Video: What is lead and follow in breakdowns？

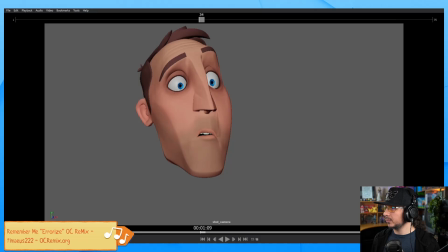Where is it? Trying to think where I put it. Blink, blink, blink, blink. I probably put it in the wrong folder.
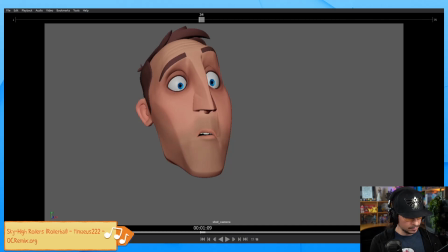Yeah, there it is. So I think this is the one. No, that's creepy.
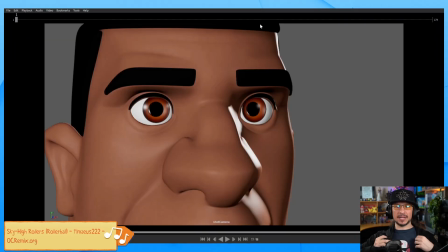Is this it? Might be it. Okay, so this was a blink demo I did on stream a while back, and this was going... It's the same concept. It's whether we're doing a big full character move, a whole head facial expression,
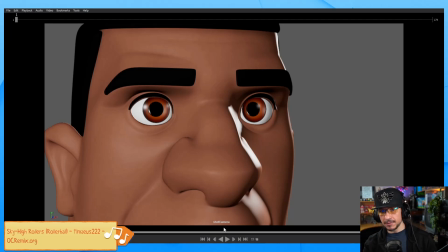or just a blink, those same concepts apply all the way down. So let's actually look at, I think it's right here. Okay, yeah. So this blink is the typical blink that I'll see with new animators, or when you're first blocking in your shot.
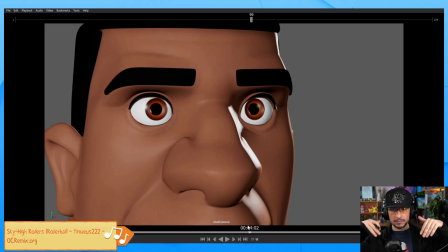And it's just this isolated motion, just the eyelids going doot doot. That's not super interesting. It's nothing else is reacting. It's just this isolated motion, and it's very slow and even.
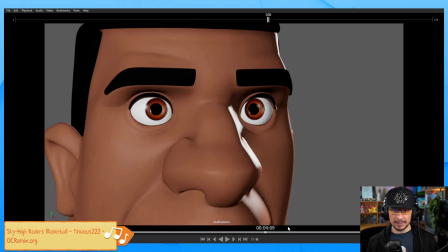Dip, dip. Not super interesting. The other type of blink I see is the very slow blink, like that. And especially if you add an offset, it's just not that interesting. But the other thing you'll notice is that both eyelids, top and bottom, start to move at the exact same time.
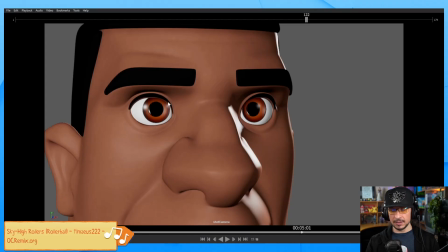Right there. So that connection, it's too perfect. They just kind of whoop, whoop. Not interesting. An interesting blink is more like this. See how it felt dynamic a little bit more?
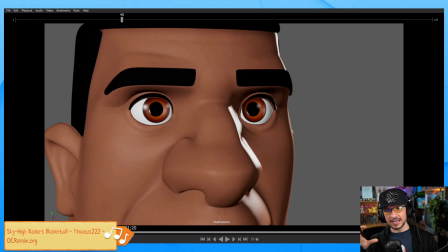There's just kind of an offset. Not everything just happens at the same time or weirdly isolated. How did we do that? Well, we figured out what leads. So as the blink happens, the first thing that happens is the top lid leads the action.
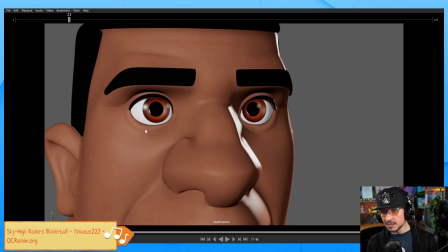You see that moves quite a bit. It doesn't mean that the bottom lid doesn't move, but the top lid is the bigger motion. That's the leading force. It starts moving, going through. As it starts to moving, afterwards, the skin above it gets pulled.
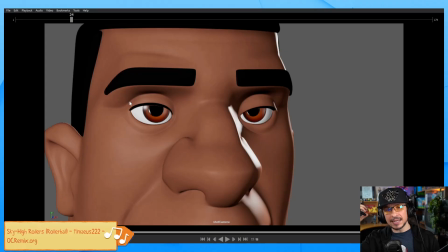We're creating that sympathetic motion. So one thing leads and it's dragging, in this case, another part of the body. It's moving in arcs. This is something that most people don't realize when you're animating blinks.
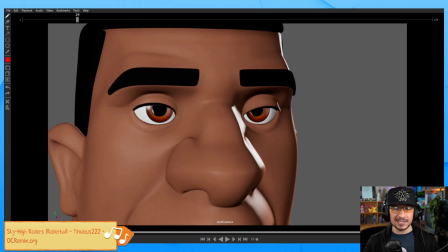Blinks don't go up and down. So a normal blink, most people, if you look at the peak of the eye here, it just goes straight down, right there. Boop, boop. That's not super interesting.
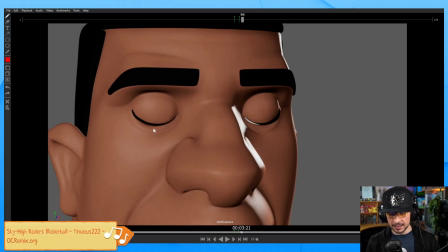And our blinks don't work like that. Blinks move in at an angle. Because of the way the muscles work in the face, you have this point here in your eye, the corner. All the muscles pull into this point when you blink.
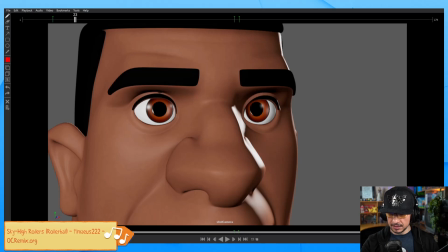So as you blink, you'll notice that the eye kind of pulls in this way. It's closing in there. The peak goes from here to here. And then it goes around this way as it comes back and into a loop.
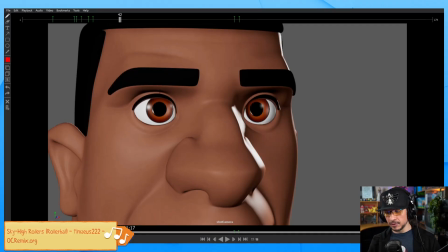So you've got that diagonal motion to a blink. It's very subtle, but it's in there. Same thing with the lower lid. You can feel it pulling this way versus just going straight up and down. So it's the same concept, lead and follow.
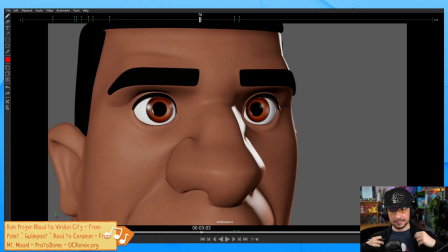And then just adding anatomy in there. So I hope that helps. I hope that makes sense.